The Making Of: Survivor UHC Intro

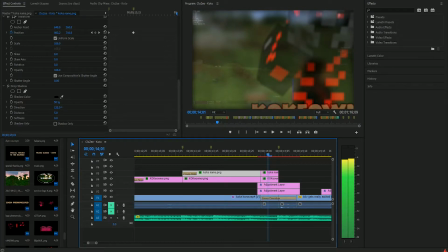10:07 Otherwise, we've just got a zoom out, or we up the scale a lot, go from 100 to 300, and then fade out on the name and the player.
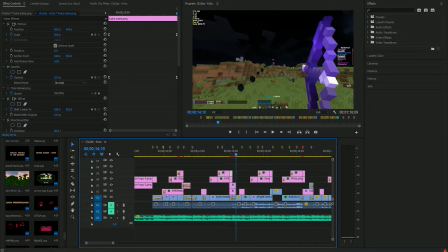10:18 And then here's a transition into the next player. And it kind of just repeats from there.
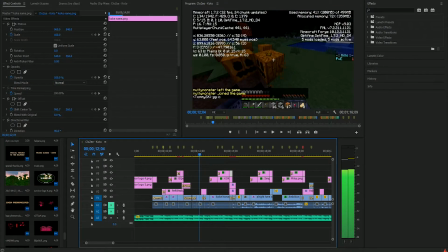10:25 So the main transitions I used were this little slide transition with the blur, the spin transition,
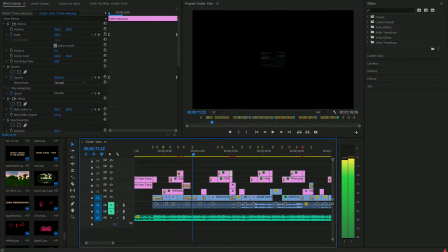10:35 and I also used this zoom in a little bit.
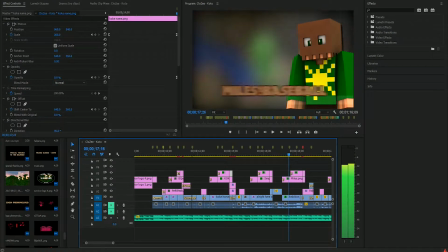10:42 You see, you used it again right there. Here's a little design choice, I guess you could call it.
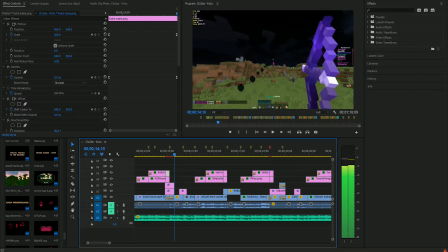10:52 With Miles here, for most of the other players, I would do 2 clips. So for Sam, we've got this little bow clip, got the sword clip.
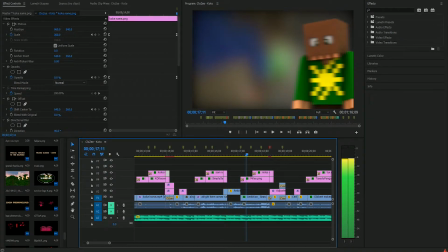10:58 And then for Miles, it's just this 1 clip of him dying to a creeper. The main reason for this is just part of the song. That little, ha. I just thought it'd fit well to kind of introduce the terrain a little bit.
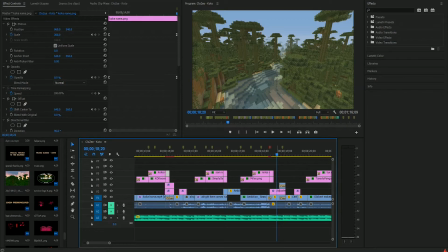11:11 I wanted to incorporate parts of the Survivor theme. I didn't want this to just be your stereotypical UHC intro. I wanted to incorporate the elements of Survivor into the intro, which is part of the reason why I chose this song. It's got that kind of Survivor-esque feel to it. So whenever I had an opportunity to, I tried to hint at the whole Survivor aspect.
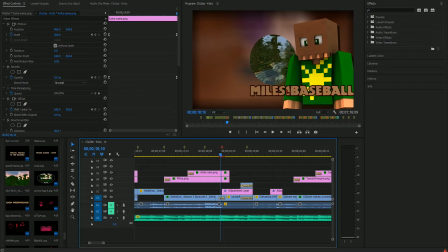11:31 This was just the first example of it. So we've got a circle out transition, and we've also got a brightness with a mask that zooms out.
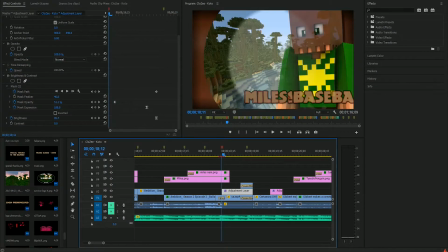11:42 So you've got like kind of 2 circles going on.
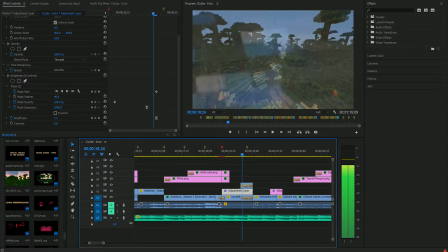11:47 Then fades out.
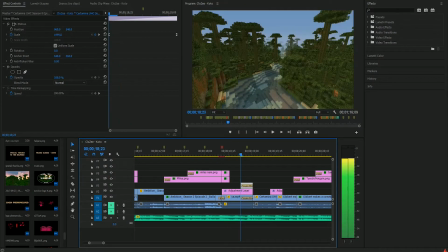11:49 Right here, this clip up here is when Tux's clip starts coming, so it zooms in from quite a ways into Tux.
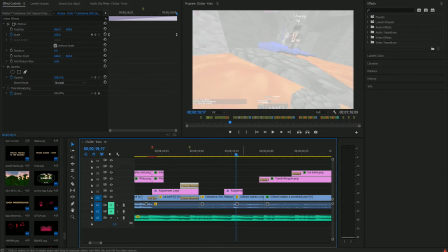11:58 I used a flash transition. That's another transition that I use. It's just the same stereotypical thing.
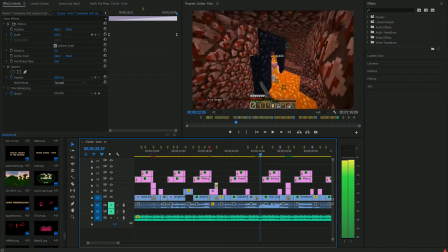12:06 Got that. Here's the full spin transition when it actually worked.
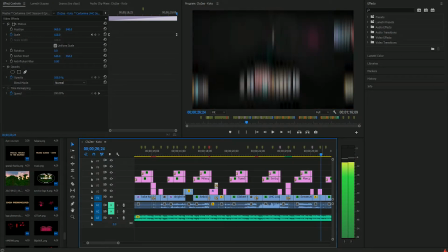12:15 This instance right here is the first time I'm using it downwards.
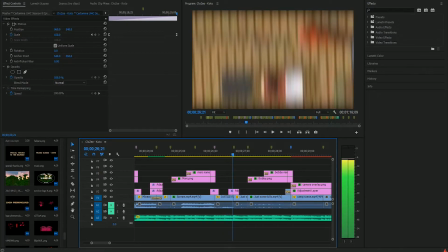12:18 This was actually deliberate because he starts up in a sky base, TNT is falling, and then I forgot to put a cross dissolve here, damn.
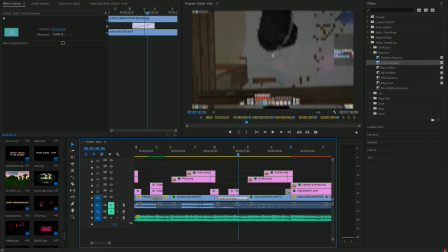12:30 Don't mind me.
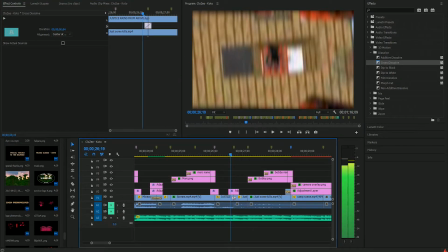12:34 Anyways, that probably would have helped it a little bit. It's a little picky thing, whatever. So that was an intentional transition right there.
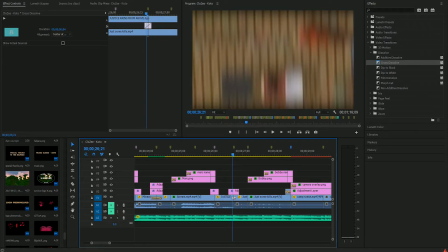12:42 Some of the other ones, it was just kind of fill in space. This was intentional. I don't know if many people noticed that.
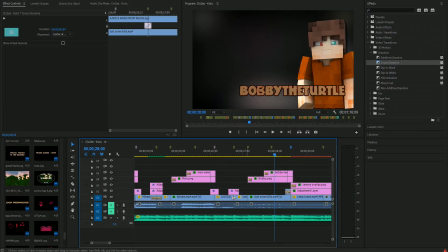12:49 And then, at this point here, what I did here is because I knew that I had 2 more players to do, but
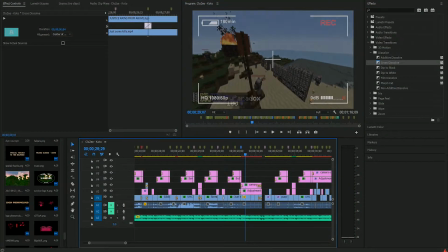13:01 this part right here doesn't line up with the rest. So what I did is I incorporated part of the red team, and we started with the red team, as you can see by the red outline.
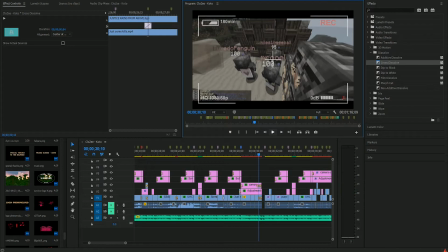13:12 So this clip of the camp here, it shows the red camp, basically.
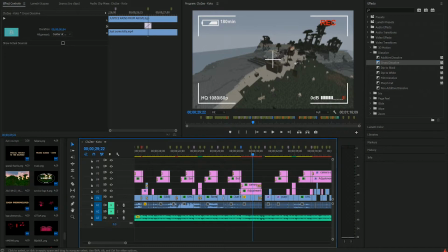13:20 Because it's the red team. And this was kind of just fill in space, incorporate more Survivor aspects to it.
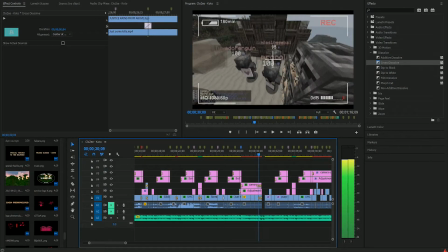13:25 We've got the bars coming in and out. We've also got this camera overlay, which I think is pretty alright.
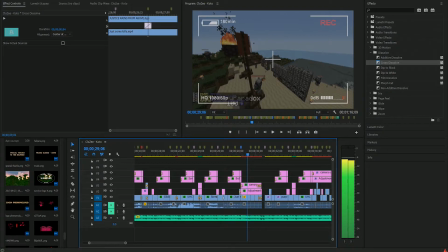13:33 We've also got the tint. It's a little gray tint.
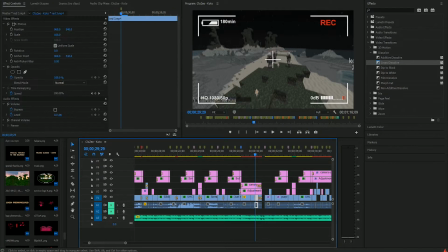13:39 You can kind of notice it. I think it's on the, no, it's not on the individual effect. It's on this way right above it. You can see it's quite a difference, to be honest.
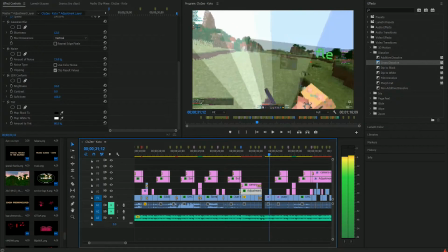13:55 Right here, you do another one, just more transitions and stuff.
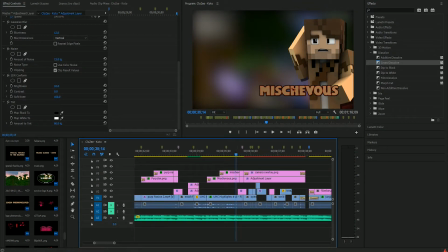14:01 And now we are done. So that is the last player. Mischievous was the last of the 9.
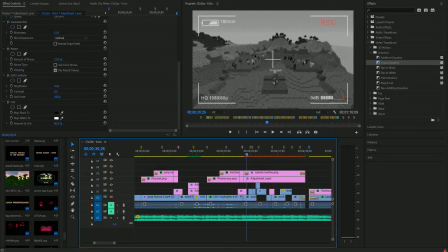14:07 So again, the transition didn't really work here. So this part here, I wanted to make sure that I showed one of the challenges in the intro, because that's kind of a big part of Survivor.
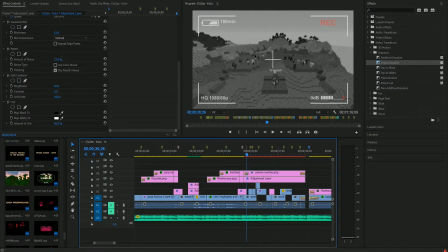14:16 So I had Nintendo send me one of the challenges right here. Put the camera overlay, the black and white again. I think I did just pure black and white for this one. Yeah, I just did pure black and white. Probably would have been better to stick with the tint. Little nitpicky things. Not a huge deal.
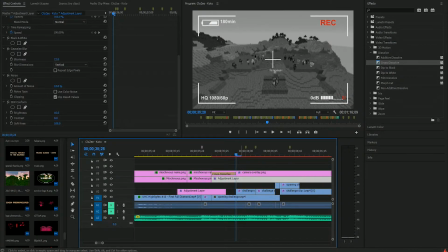14:36 So what happens here? This is actually quite a complicated process. So we've got the opening challenge clip, and then this clip, it's a crop, and it comes down, and it shows, it does a split screen effect.
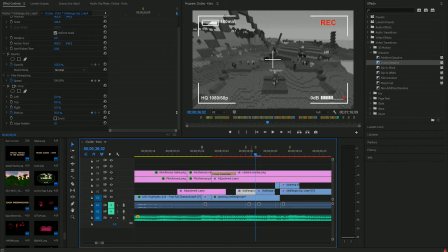14:50 So it shows introducing the challenge, and then people playing the challenge. And then over here, what we've got happening, there's a little, that kind of bothered me, but there was nothing I could really do to fix it.
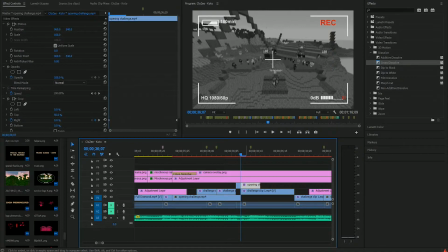15:04 So then what happens is when we get to this clip right here, I believe. Yeah, this one. It zooms in from the right all the way. So it gets rid of that bottom half right there.
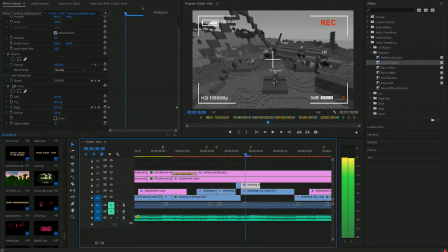15:22 If I had another clip to use here, and if I had more time, what I would have done is I would have had a clip come this way and up top. I feel like that would have made it go a little smoother. But still not a huge deal.
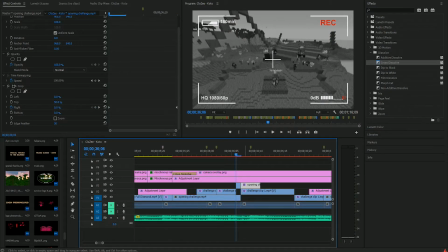15:38 Actually, what ends up, it's not a new clip, it's just this top clip, just coming in from the right, replacing the bottom clip. And then
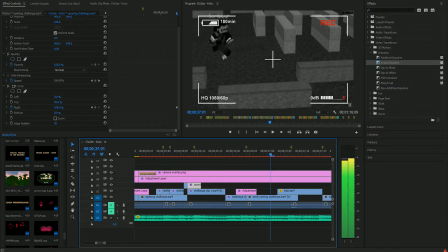15:50 we've got a slide transition, another clip challenge, another clip of the challenge, and just we got the zoom in here, and then we just got a jump cut,
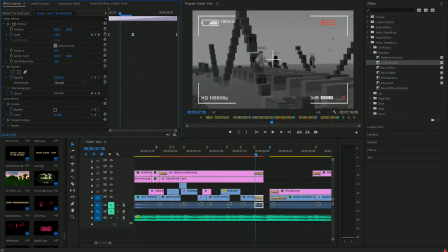16:05 and then we've got a scale inwards that goes quick at first,
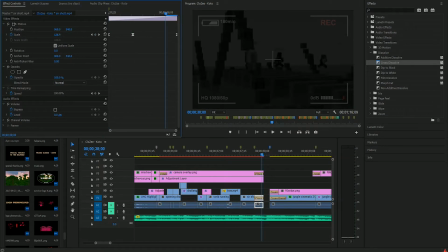16:13 goes from like 100 to 130, and then it slowly fades out. So it kind of pops and then slows down a little bit.
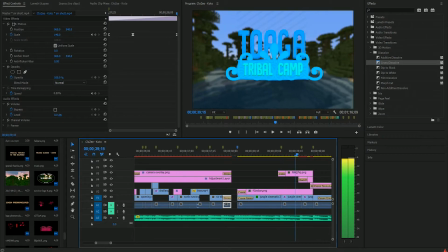16:22 Then we got the next part of the logo coming in. Pretty simple stuff.
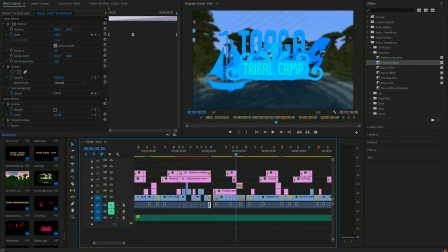16:29 It's the same formula as the first one, pretty much.
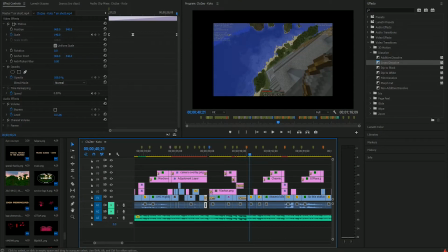16:34 Something I regret doing here, I introduced this clip the same way I did Kaoki's clip. I did a flash transition here.
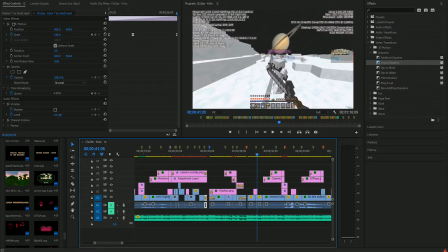16:40 I should have done a downwards transition like I did with Bobby. But, oh well.
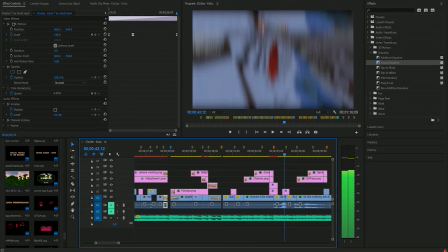16:47 It's just a little small thing that wouldn't have made a huge difference in the end. BJ's clip here. This transition was also intentional. He started in the surface and ends up drowning underwater.
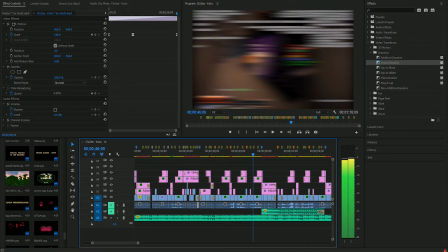16:58 Let's see what else is there.
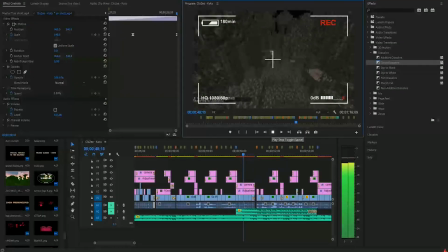17:03 This next clip here. This part. I just needed to fill space, so I put the camera overlay again. And this is just clips of people walking around. This is all blue team walking around, but not at their base.
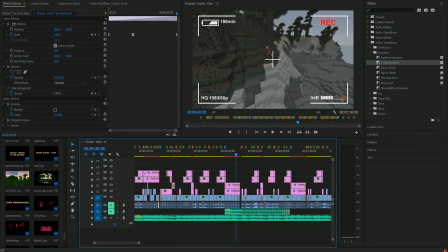17:21 This is kind of just to show more of the terrain again, incorporating different elements of Survivor again.
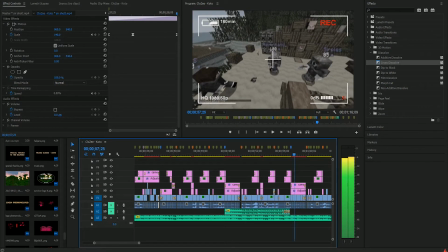17:29 And then we've got the same section, but this time it's showing the blue team at their actual base.
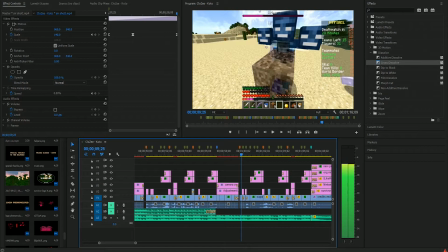17:38 And then that pretty much wraps up the whole intro. For Sugar here, I actually used 3 different clips because that's just how the beat worked.
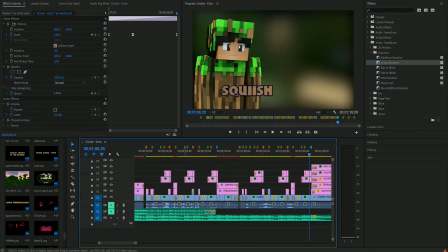17:49 And now we are at the end.
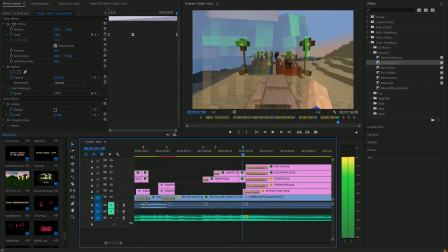17:53 So what goes on here, Squish jumps out, and it actually just jump cuts. That was kind of not smart of me. I should have... It doesn't really matter too much.
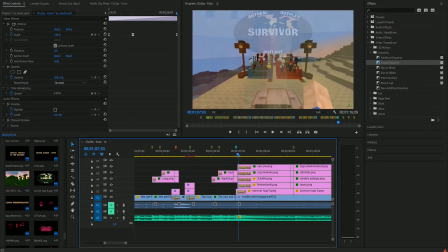18:04 But just jump cuts, the Survivor UHC logo fades in. Pi and them, so you see how Squish is pretty big.
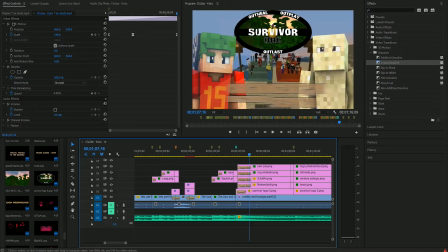18:13 They come in big and go small. These clips, they have, where is it? Server Pi. It's the offset and the directional blur.